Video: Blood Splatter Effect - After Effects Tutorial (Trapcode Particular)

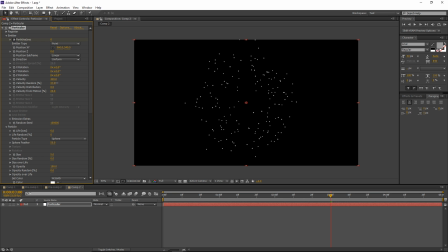and maybe even increase the velocity random just to create a lot more of variation between the particles just create a more organic and random shape so this is fine but pretty sure i will need more particles so let's actually multiply
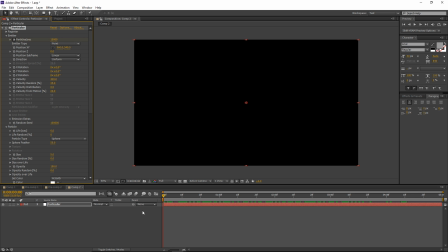this value by three resulting in a 15 000 particle and you can see it starts to flicker a bit when I scrub through the timeline so I can change the random seed to generate a new look and it should be
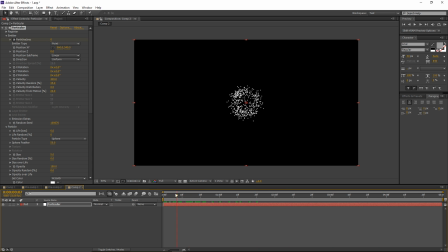this should get rid of the flickering alright so this is fine for now let's increase maybe the size to 10 let's decrease the sphere feed feather so we don't need any feather for our particles I will set this to zero and
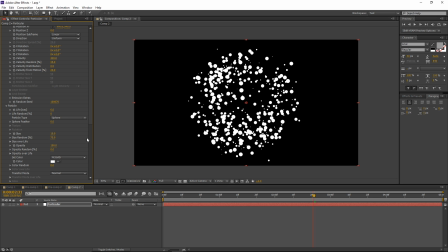maybe increase the size random to 75 or maybe 50 maybe that's a little too much and also increase the opacity random maybe to 70 and let's go to our color and set the color to be random
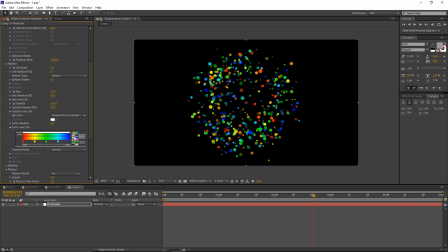from gradient and then in our gradient I can choose this preset over here
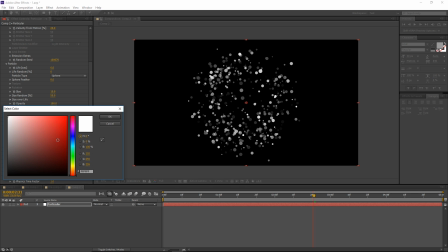with just two stopwatches and the first stopwatch I will select a red
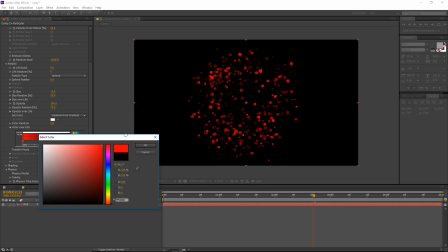and for my second stopwatch I can also select the red but I will just lower the brightness of this red so maybe just a darker red and
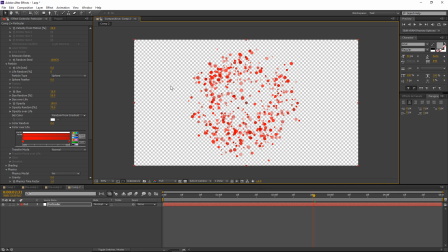this will just give me give us a bit of variation in the color so it's
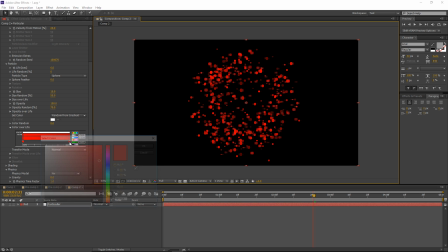not full-on red and maybe even a darker red so we can see the difference more noticeable. Alright and this should be fine let's go ahead and duplicate this layer alright and on the second layer of particular I want
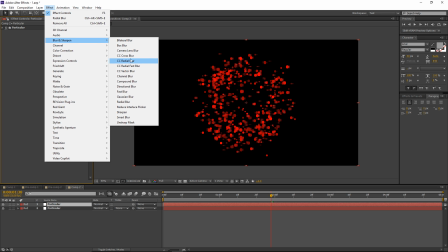to add a CC radial blur and I will set this
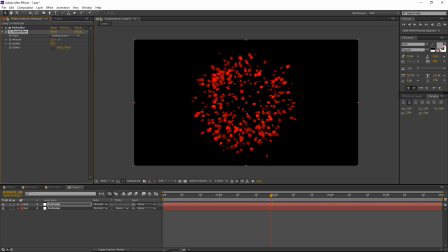to fading zoom and I will increase the amount and for the second layer of particular let's actually change the random seed just so we have a different shape and I will also add a effect color correction curves I will go to my alpha channel and I will raise up the curve
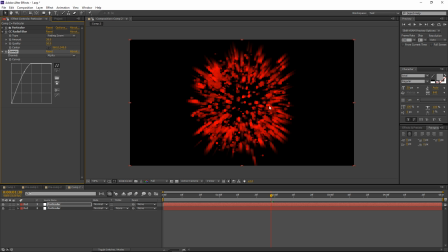just so we don't get as much fading effect so you can see the result that the setting gives us and the second layer of particular will just sort of help achieve that spread out blood effect and
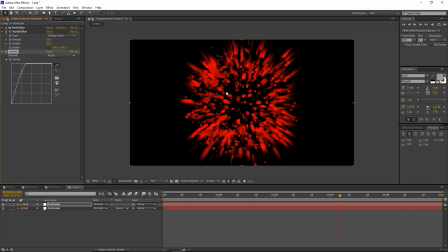give the the splatter overall a more organic and natural feel and maybe the particles are a bit too high for the second layer so I will go ahead and just switch this back maybe to 7500 this
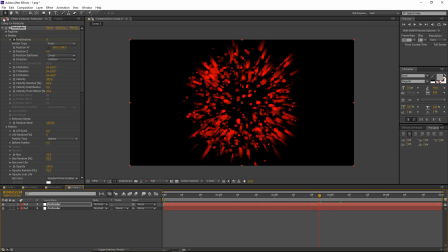should be alright maybe increase the alpha channel a bit more this is fine for now let's go ahead and add a adjustment layer and we will use this adjustment layer now to sort of mesh everything together so all the particles and create the sort
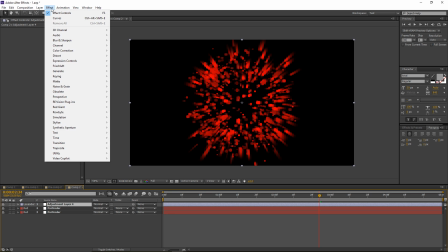of the blood effect that we are going to go for. So let's go ahead and start by adding a stylize roughen edges.
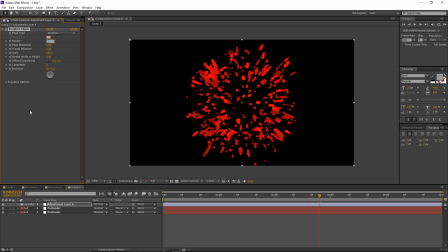All right and for border actually let's set the edge type to spiky. Let's set the border to 10. Edge sharpness one one and maybe increase the scale to 200 and i will actually go back in my second
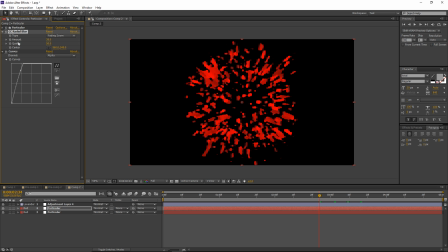layer for my second particular layer and i want to increase the strength of this radial blur maybe to 60. so just get overall more of a spreading out effect and let's go ahead and this is uh gonna
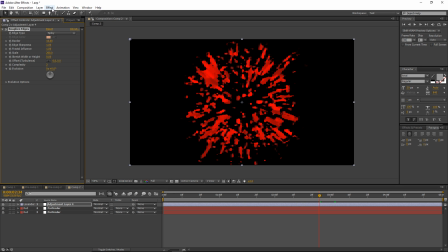be all right for my rough on edges and i want to go ahead and add a stylized cc glass
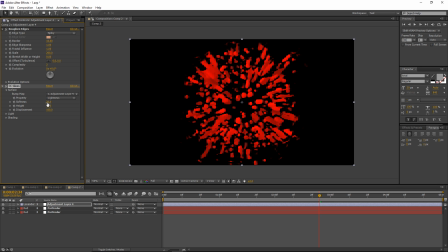Alright, and let's go to my surface And I will set the softness and the height to 15 and 10 And I will set the displacement to negative 100 Alright, so this sort of thins everything out and brings everything in more together And now I can duplicate this effect So I will press Ctrl
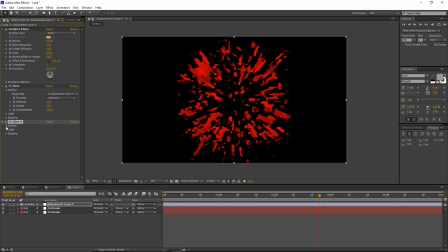D on my CC glass And this will duplicate the effect And for my new copy of CC glass I will increase the height to 15, and let's set the displacement to plus 100,
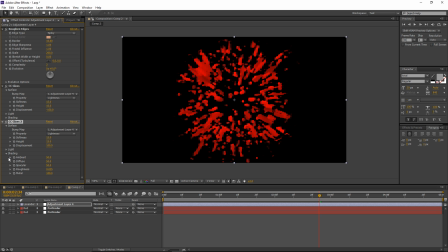and now if I go in my shading tab for my second CC glass, and set the ambient to 0, now you can see we're sort of starting to get the blood effect,
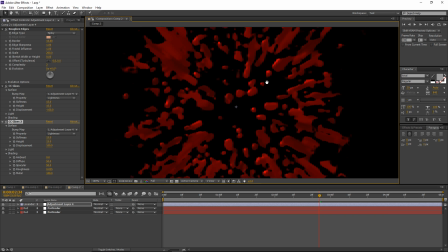and we are getting these really nice highlights and sort of like this 3d and more volumetric feel to it alright
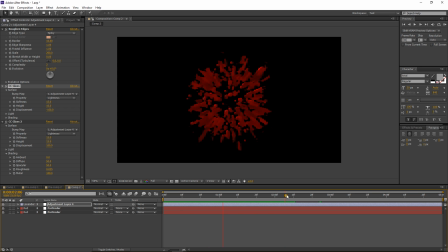so this is the result that we've got so far and let's go ahead and actually just take all of these layers and press ctrl shift C on my keyboard and this will
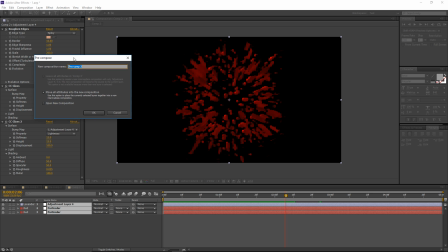create a new precomposition and I will name this blood
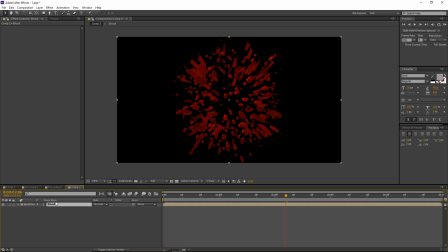and let's go inside the blood composition and i want to grab uh the first layer of particular and i will ctrl c this to copy and i will paste it inside the blood the new composition
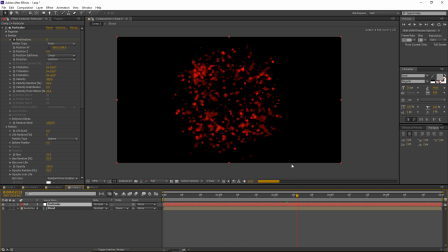so now we have the original particle particular layer on top of the blood layer and i will solo this for now and let's go ahead and make the size a little uh smaller for this guy and uh let's change the random seed of course and let's see what other things we can do so I want to use
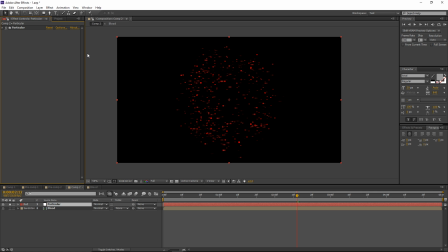this layer of particular to add a little bit more detail to the overall look and just overall give it a more chaotic and natural
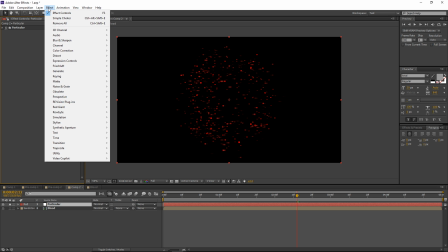look so with this layer selected I can go ahead and go to my effect perspective
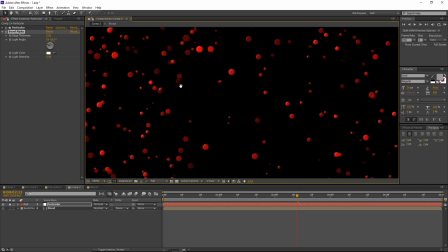bevel alpha and right away you can see this sort of gives it sort of like this 3d feel to it and just kind of adds a little bit more volume to our blood droplets and I think the
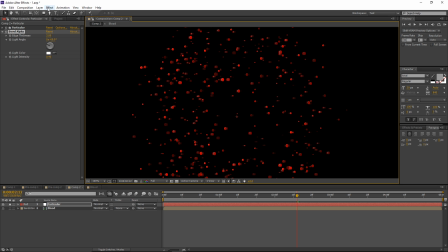settings is good for now like this and let's go ahead and add a curves to this and I will just darken this up a bit and maybe raise the midtones and
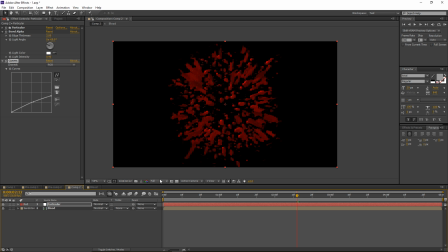this will be fine let's actually unsolo this and see how it looks overall in the scene
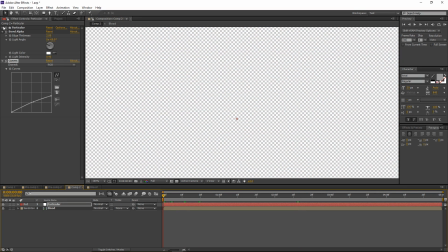alright so not bad, maybe we can even go ahead and use more particles, so let's try a value of 35,000 and change the random seed
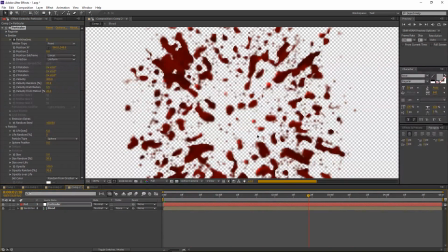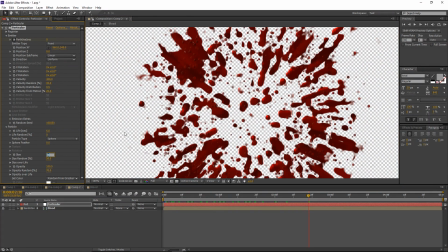alright and this will be fine for now, let's actually just increase the size maybe to 7